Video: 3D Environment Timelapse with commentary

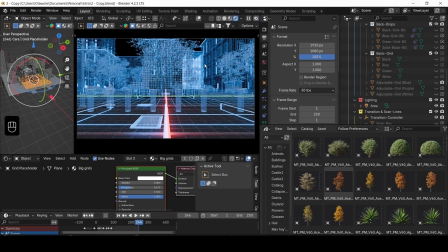The majority of this side here, I'm just tweaking the textures,
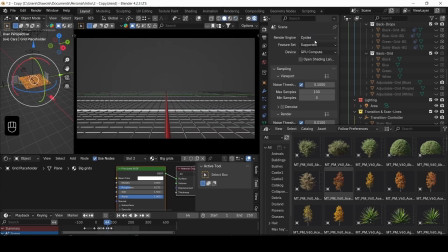tweaking the grid line, the blueprint grid line textures,
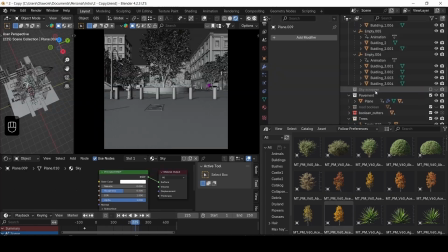and then I am also tweaking the animation.
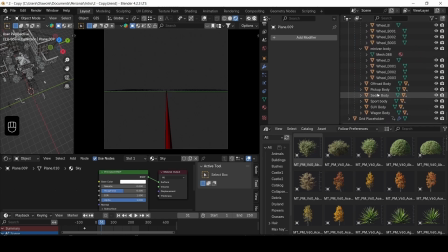Most especially, I want to work on the animation so that I can get out a kind of a play blast,
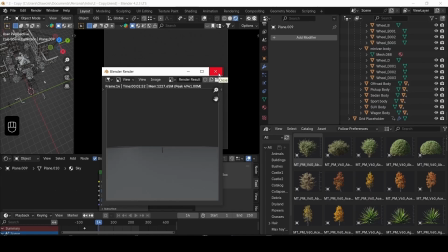so that I can see how the animation runs.
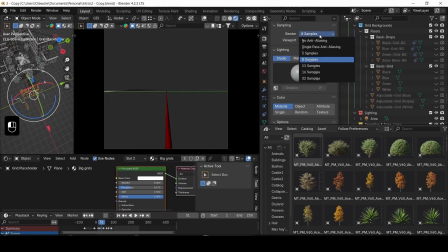To get your play blast, what you do is you change your render properties from cycles or EV to workbench,
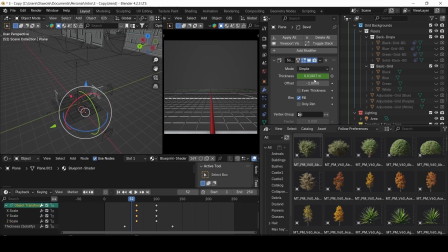and you render it out like in form of animation. Most times I render my play blast out at 50% or 20% if the scene is very big and I know that it's going to tell on my PC.
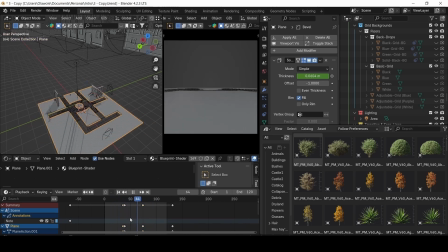So if the scene is not too big, like this one, the scene is not too large, so all I did was 50%. There are times that you won't even have significant difference from rendering the play blast as 100%, full scale, and 50%.
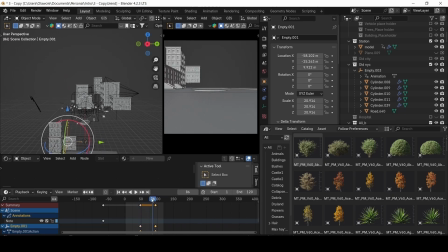So I did 50%, so it's being rendered at 960 by 960, and which was pretty fast. I think the whole
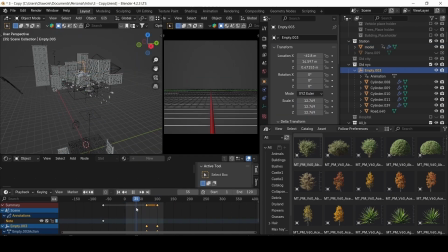renders just took like maybe 1 minute or 2 minutes or thereabout.
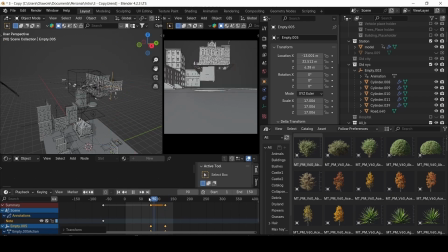So yeah, after checking it out, I come back, tweak the animation and work on it to fine-tune them,
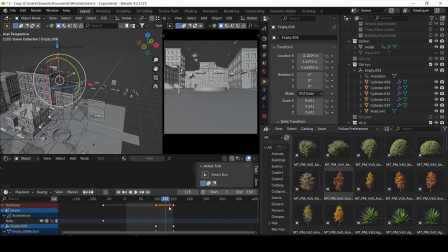especially when they were overlapping. When they were overlapping, I had to bring them, I had to work on it.
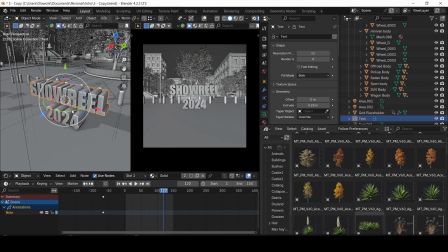And also I created a text in the same scene. So the font I used was Impact. I like the Impact because it was bold. That's this regular font style, but I really like it.
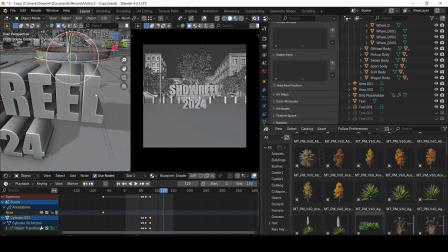Why? Because I feel like it resonates with the scene, the buildings,
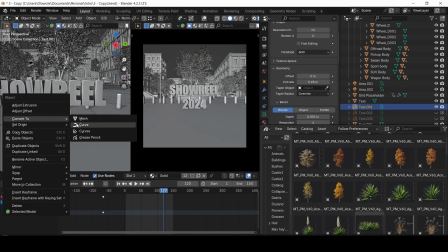and I need something that is blocky, something that is bold to signify concrete
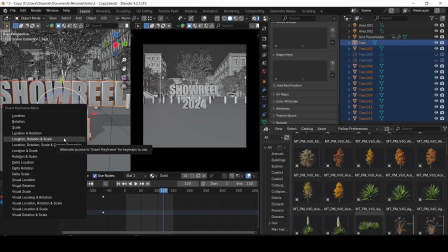and stuff like that. So that was what I did.
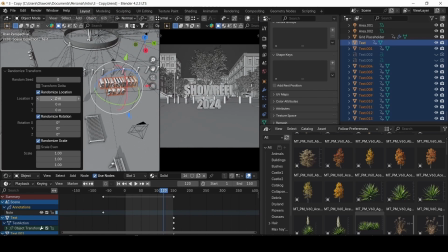The animation of each text was quite interesting because what I did was I converted the text to a mesh,
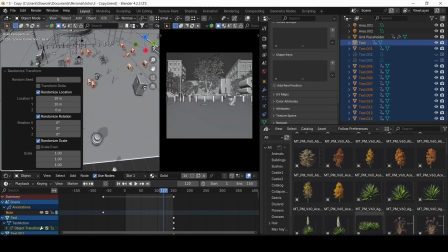then separated each of the letters into separate objects. Then what I did was, while they were still in alignment, I added a keyframe.
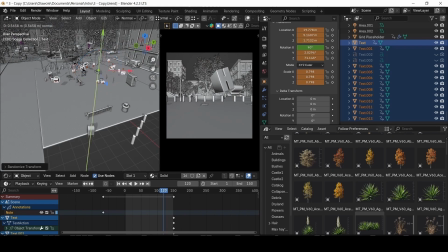Then I went to object. While they are being selected, I went to object. Under transform, I picked random transform.
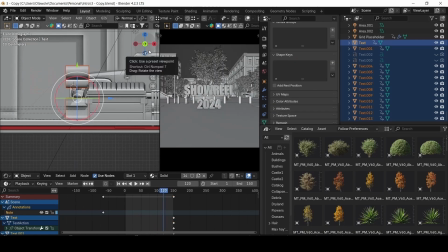That was what did all the magic. So I just gave them a value, the random transform.
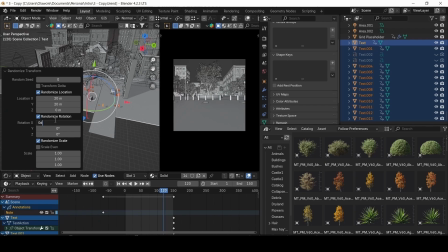So they were just scattered around, rotated around. Even the scale, I tampered with the scale.
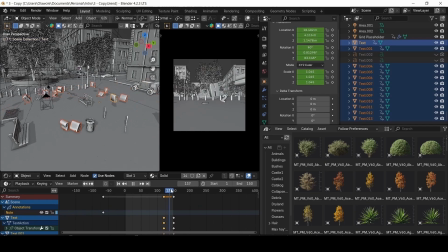Then I added a keyframe. Although later on I tweaked some because some were not working, but that actually made the work even faster.
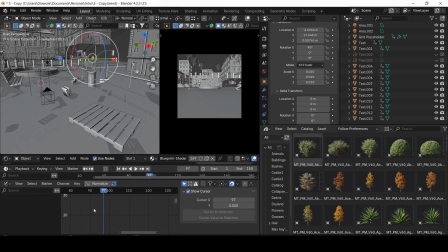And that was very good. That was a very good way to work on something as fast as possible.
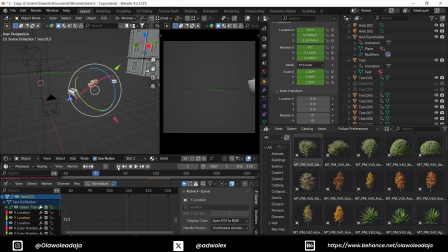So there were a lot of stuff coming into the camera earlier than I wanted it to come into the camera, and I just kept on tweaking it,
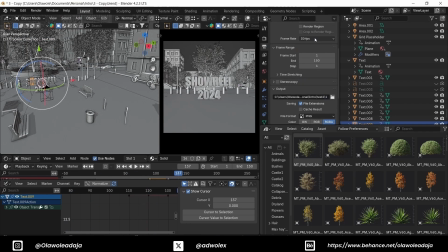working with the graph editor and also the timeline editor,
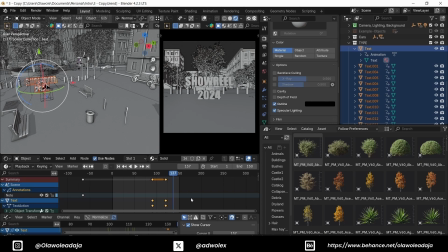and I was just tweaking them till I wanted it to be playful in some way. I tried it, but I'm very time conscious.
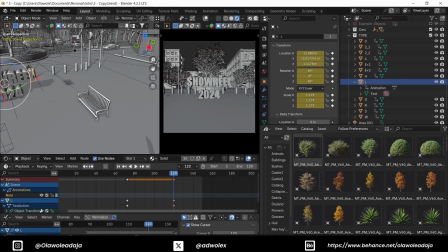While I'm being time conscious, I'm also very keen on doing the best work that I can come out of it.
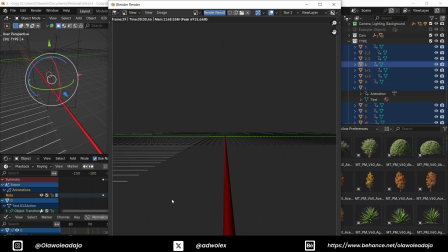So I try to weigh my options, like if this comes out this way,
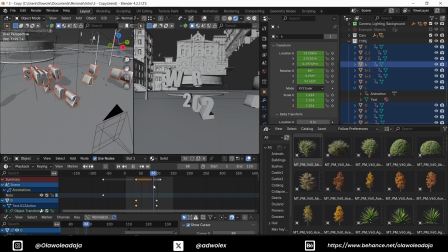does it reduce the quality of what I have done, or does it still work?
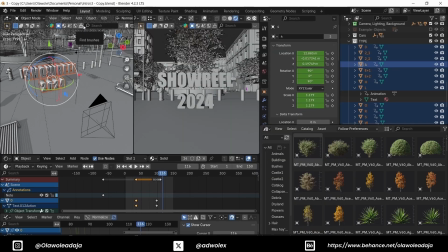So if it still works, it does not reduce any quality of what I have done, then yes, I go ahead with it.